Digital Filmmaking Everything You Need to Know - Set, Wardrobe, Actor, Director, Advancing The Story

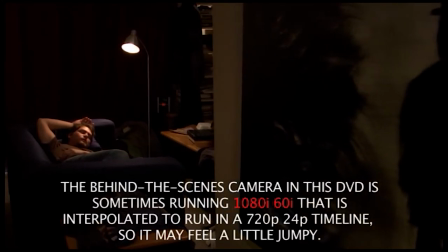0:20 Okay, this is the first shot of the movie that we saw, where we're first introduced into Jake's world for the very first time,
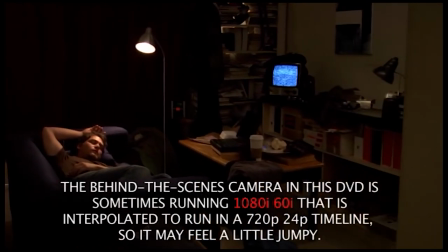0:27 and we see his apartment where he lives, and we see him waking up with an alarm to try to get to work.
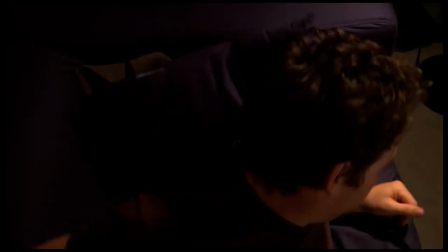0:34 You'll notice that the apartment, the room as it were,
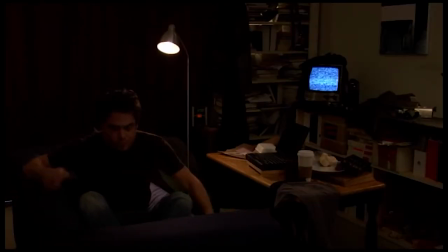0:38 is extreme state of disarray, and the reason that it is and everything is like that is because it used to be very clean and we dirtied it up for the movie. You'll notice that all the books are cluttered, but at the same time, they're all facing with their spines away from the camera.
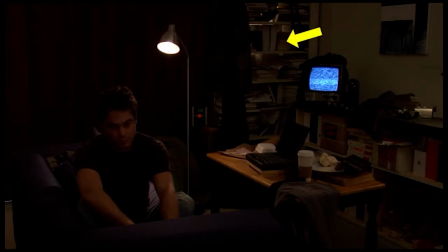0:54 The reason that they are like that is because we don't want to get into a lot of, you know, releases and all that. You'll notice that there's a kind of a weird painting on the wall, and that painting is something that I made, as well as two other paintings in that room, the night before we actually filmed in this room.
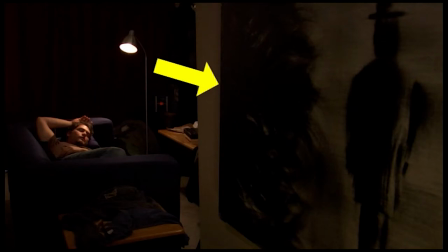1:11 One of them you saw at the very beginning of that shot, shot, which is the one with the guy standing next to the flame of fire kind of on his left side there.
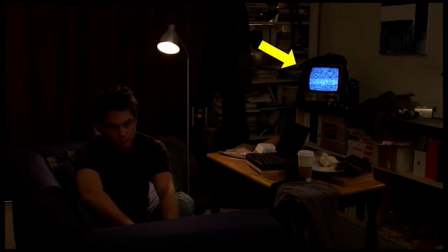1:20 The little television that you can see here in the center of the shot, a little black and white television that we found someplace lying on the side of the road, and it turned out that it worked, and it was actually a very nice little vintage television, so we kind of kept it.
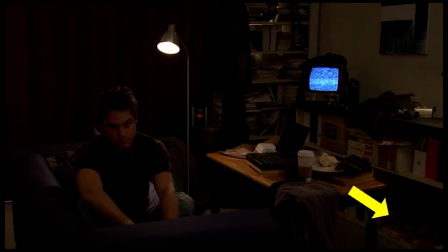1:34 You'll notice that there is what appears to be clutter on the bottom right-hand side, and that's just some computer parts that we also found and kind through down there. You'll notice up in the top right hand side there's a little Super 8 film camera. We went and labeled all those boxes and film reels and cans and everything that you see on the right side there.
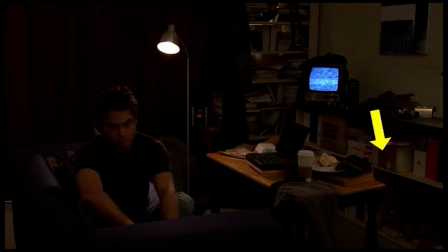1:53 The reason that we labeled everything is we wanted to make everything feel like it was kind of lived in and that you know this guy's been making movies for a while and he just hasn't been very successful at it unfortunately.
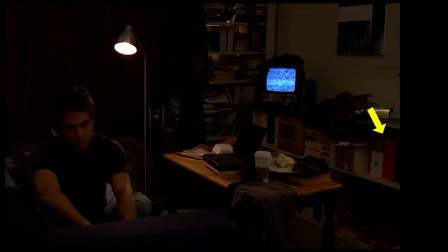2:03 We also put in some red and black stripes on some of the folders on the right side.
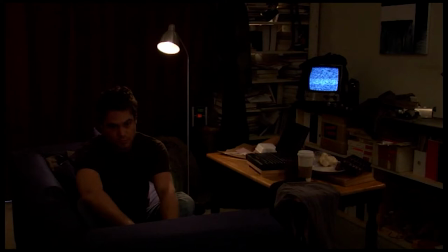2:11 And the reason we did that also is to increase the contrast and put some color in the shot in a certain way. We try to avoid as much as possible bright, happy colors until he meets the girl that he's going to meet, which is Rachel.
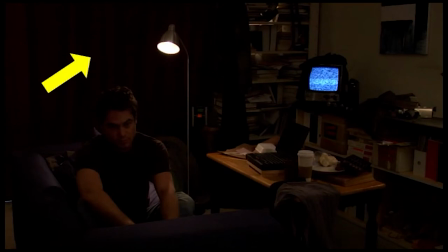2:26 And we try to keep a lot of dark toned and kind of reddish toned things in his apartment. You'll see that the lamp above his right shoulder, and I do mean by right shoulder as in the audiences or our perspective of his body, his physique,
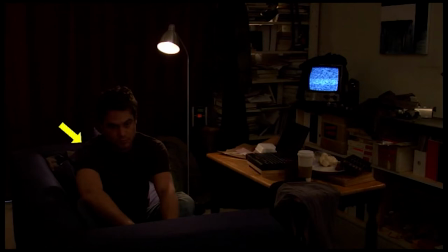2:44 not his left shoulder as he's facing us, but his right shoulder as it appears to us. So the practical lamp in the actual shot just has a 75 watt bulb inside it. That is the actual instrument that we're using to light him.
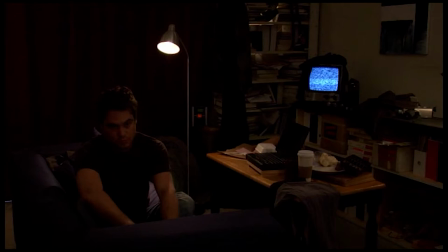2:58 There's no other lighting that is coming from behind his body that's creating that rim light on his hair and on his shoulders and his back.
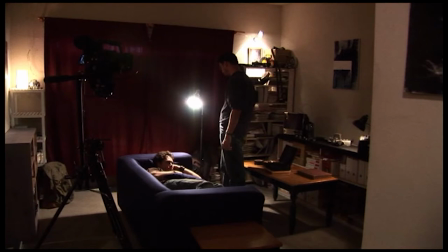3:05 And as you can see here in this wide shot, this particular bulb in the lamp is spreading out a lot.
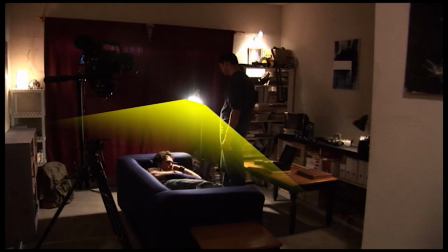3:10 It's affecting everything. It's actually flooding the entire area, including the carpet and the curtains.
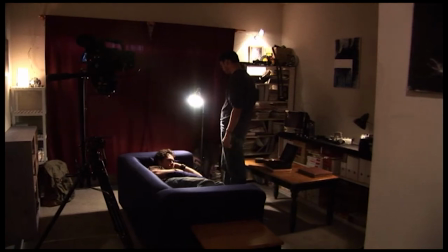3:15 And we didn't really want that, so the DP here is going to go ahead and turn it off.
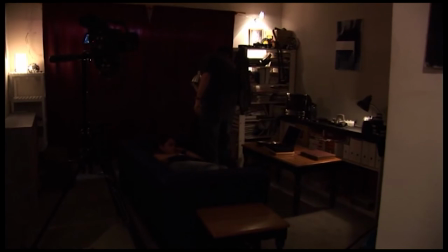3:19 He's going to replace this floodlight bulb in there, which is just a standard household bulb, with a spot bulb.
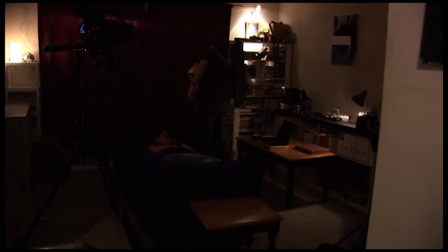3:26 and I want you to see the difference here. When you put spot bulbs in practicals, you have a lot more control over them.
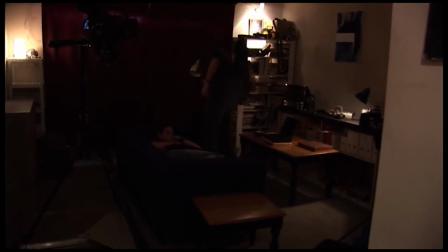3:31 They turn into practically studio lamps. And watch this. So you can see there's a lot more control now in the shot.
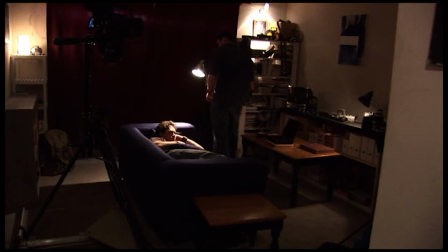3:40 It's a lot more focused. It doesn't just flood everywhere. It's actually more spotted onto Jake. Now notice the exposure on Jake in this particular, with this particular bulb.
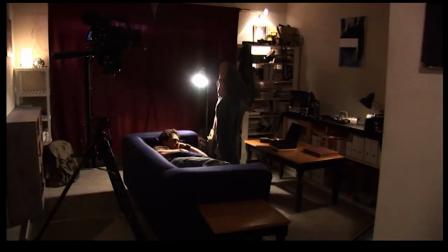3:49 And here's with the other bulb. It's the exact same exposure on his face. You can see the highlights are exactly the same. However, when you look at everything else that's around that area, watch this, you'll notice that everything is darker.
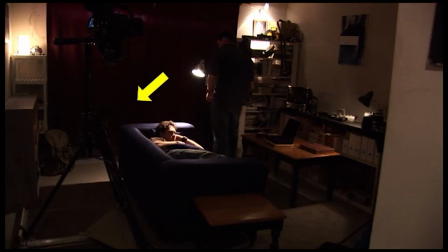4:03 The carpet's darker, the curtains are darker. That's actually a very, very good thing because we want to concentrate attention only on Jake.
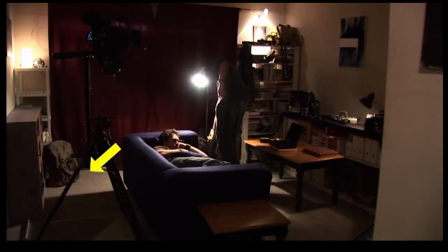4:11 Here's with the floodlight again. You'll notice that there's a lot more exposure on the carpet and especially on the curtain, which is right behind Jake's head, and we don't want that. So try to use spot bulbs in your practicals.
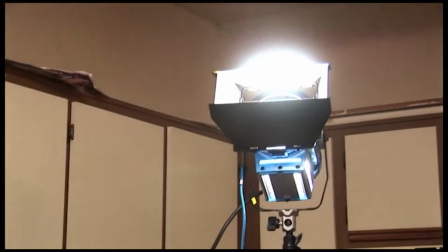4:22 This RE650 watt lamp is being bounced off of the ceiling and acting as a fill light for the situation.
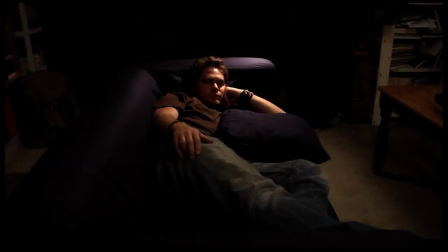4:28 The reason you need a fill light is just to kind of fill in the shadows a little bit because we don't want it to be too contrasty. I just had a spot before.
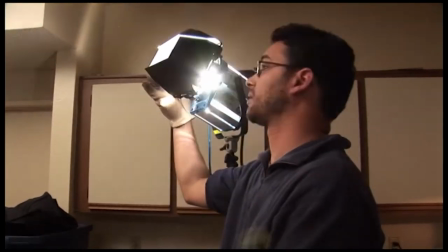4:34 I'm going to flood it out and then bring the barn doors in and just basically create a streak across the ceiling.
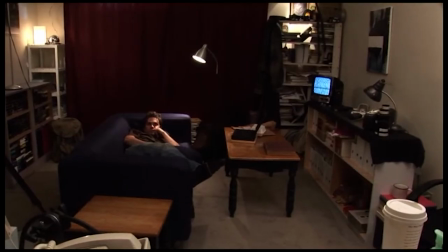4:44 That's flooding.
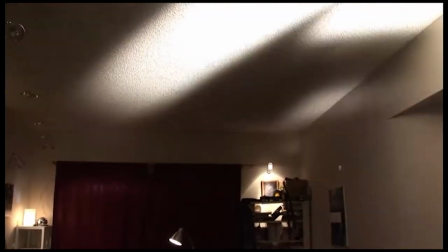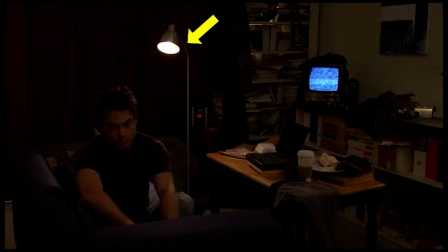4:54 And that's our streak. But the actual practical lamp, which is burned out white here, and it is an acceptable burned out white. The reason being is that it is a light source, and a light source, it's acceptable for it to be burned out in the shot because it's actually providing illumination.
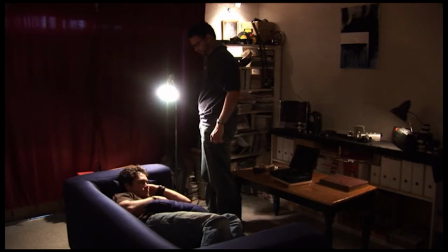5:11 It is kind of up to your prudence as to whether you'd like for a practical to actually light the shot or not.
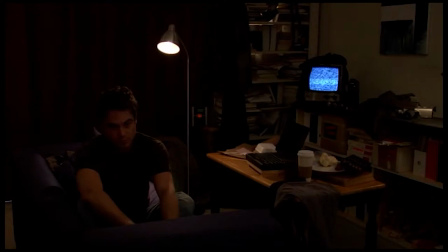5:18 We will show you in other DVDs how to make a practical look like it's lighting the shot, not actually lighting the shot. But in this case, the highlights in his hair and his shoulder are actually being made by that practical lamp, and that kind of makes her feel really nice and realistic.
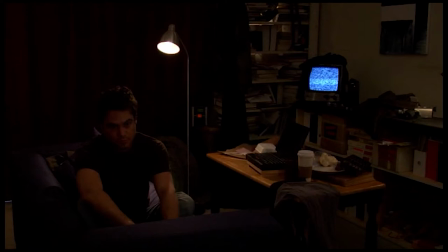5:33 It's also being used to light the computer sitting on the table. The light that is actually behind the bookshelves to the back there,
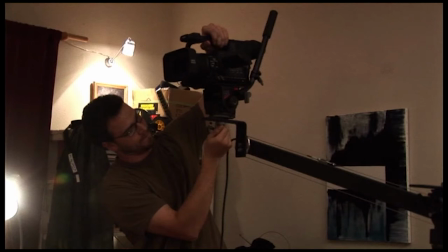5:41 that is actually another light that we have back there, which is also just a regular practical lamp that's sitting up there.
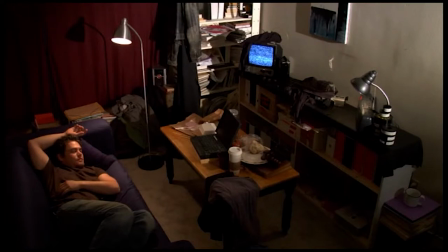5:47 Here is a little bit of a shot where we're showing essentially what it's going to look like when the lighting is bad. You can see that there's a very distinct shadow of that lamp on the back wall, which in this case is a burgundy curtain.
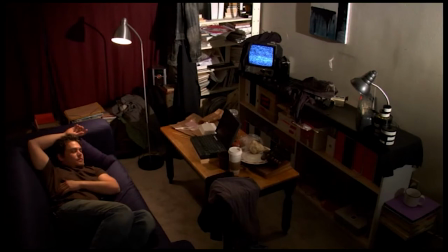6:02 Another thing about this set you'll notice is that the light feels kind of fake. If you notice that the wall on the right side is kind of burned out and there's a little bit of a gradient there, there's a shadow from the painting on the wall,
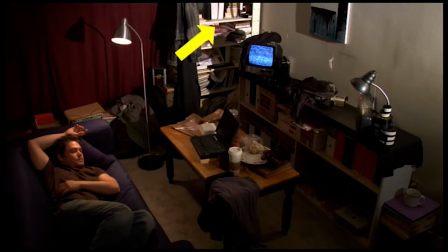6:15 there's a lot of light hitting that white bookshelf in the center top of the frame.
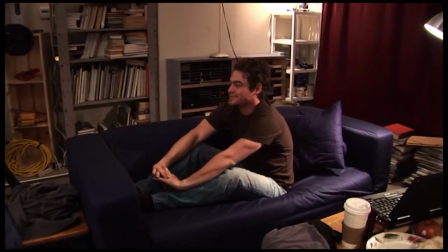6:23 It's not a badly framed shot, it's just that it just has horrible lighting, at least in my opinion.
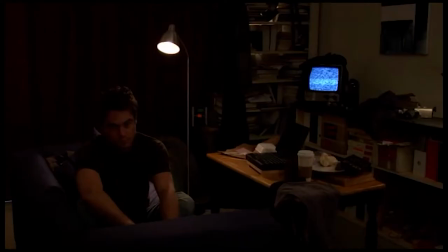6:30 It just doesn't feel natural, doesn't feel right. The shot from before, when we switch back and forth from this shot to the shot from before, which in my opinion has proper lighting,
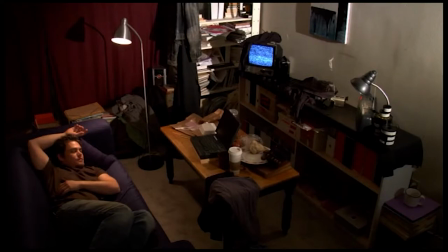6:39 you'll notice that there's a lot less shadow in the frame. you're more concentrating on Jake himself rather than on this, you know, blaring white object in the top center of the frame, which is the bookshelf. And, you know, Jake is just kind of another occupant of this habitat.
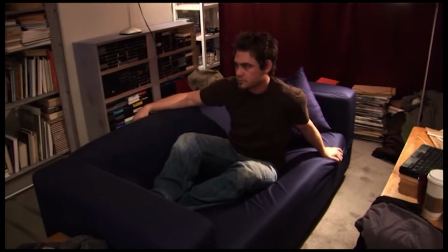6:58 You have to always look at a room as a two-dimensional object when it's being photographed because it's no longer, you're no longer perceiving three dimensions.
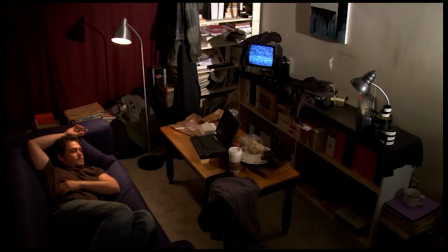7:05 You're not perceiving Jake or the countertop or the table or the bookshelf in the back.
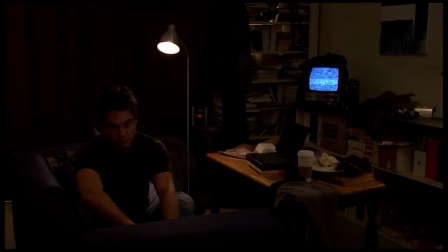7:12 you're just perceiving one whole frame with items inside it that are either white or dark.
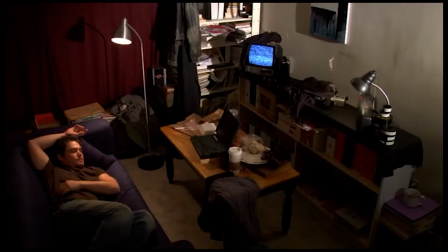7:19 You can see that another problem with using any kind of direct harsh lighting like that is that there's a lot of shadows in the frame of the crew members right now moving around inside the shot, and that will happen in any situation. Sometimes you won't have a nice big monitor like we did on the set and you won't see those kind of things, but they do happen.
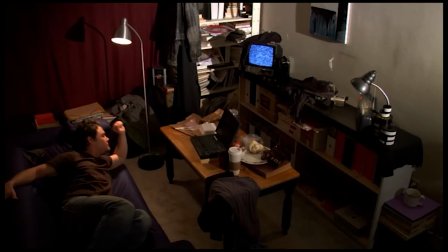7:37 So lighting soft and using bounce for, you know, the ceiling or the walls for bouncing the lights is always going to give you a little bit of an easier frame to work with if you have any kind of dollies, jibs, or if you have people moving about the set.
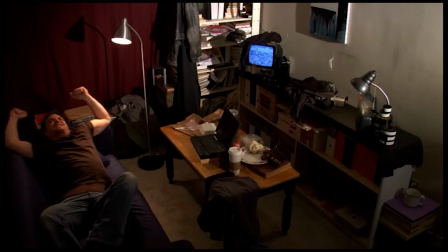7:50 In a situation like this where we were just essentially in about a 15 by 15 room, it was a very tiny little space and any little bit of movement was very big.
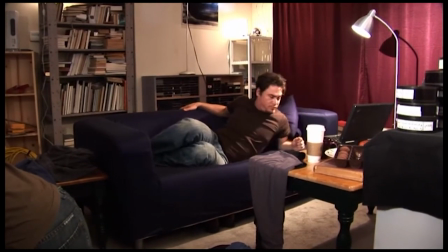8:01 So I'm going to go ahead and repeat the action that Jake is doing here.
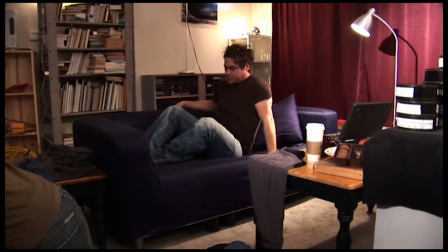8:05 I asked him to over exaggerate his movements on this shot so that you can see kind of how performer to over-exaggerate and overdo his action on something like this.
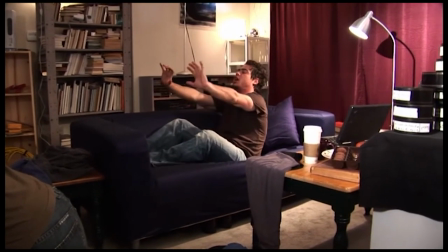8:12 You'll see that the yawns are really big and everything's kind of like a big movement.
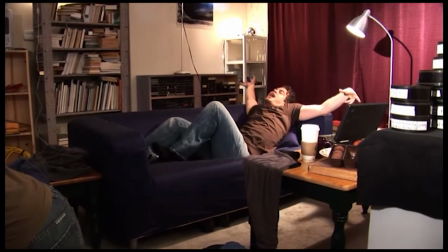8:16 And then you'll see the stark contrast when we actually get back into the shot and you see him kind of being a little bit more subdued and more filmic.
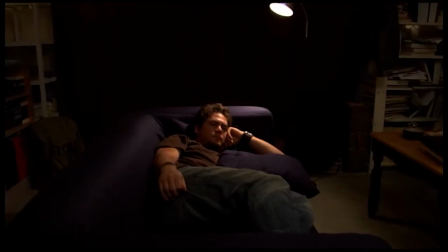8:24 So here's where we get into cycling through all the different gammas that, you know, certain cameras can do. You can see a lot of different looks that we can achieve by virtue of just varying where the tones, the mid-tones, are actually falling.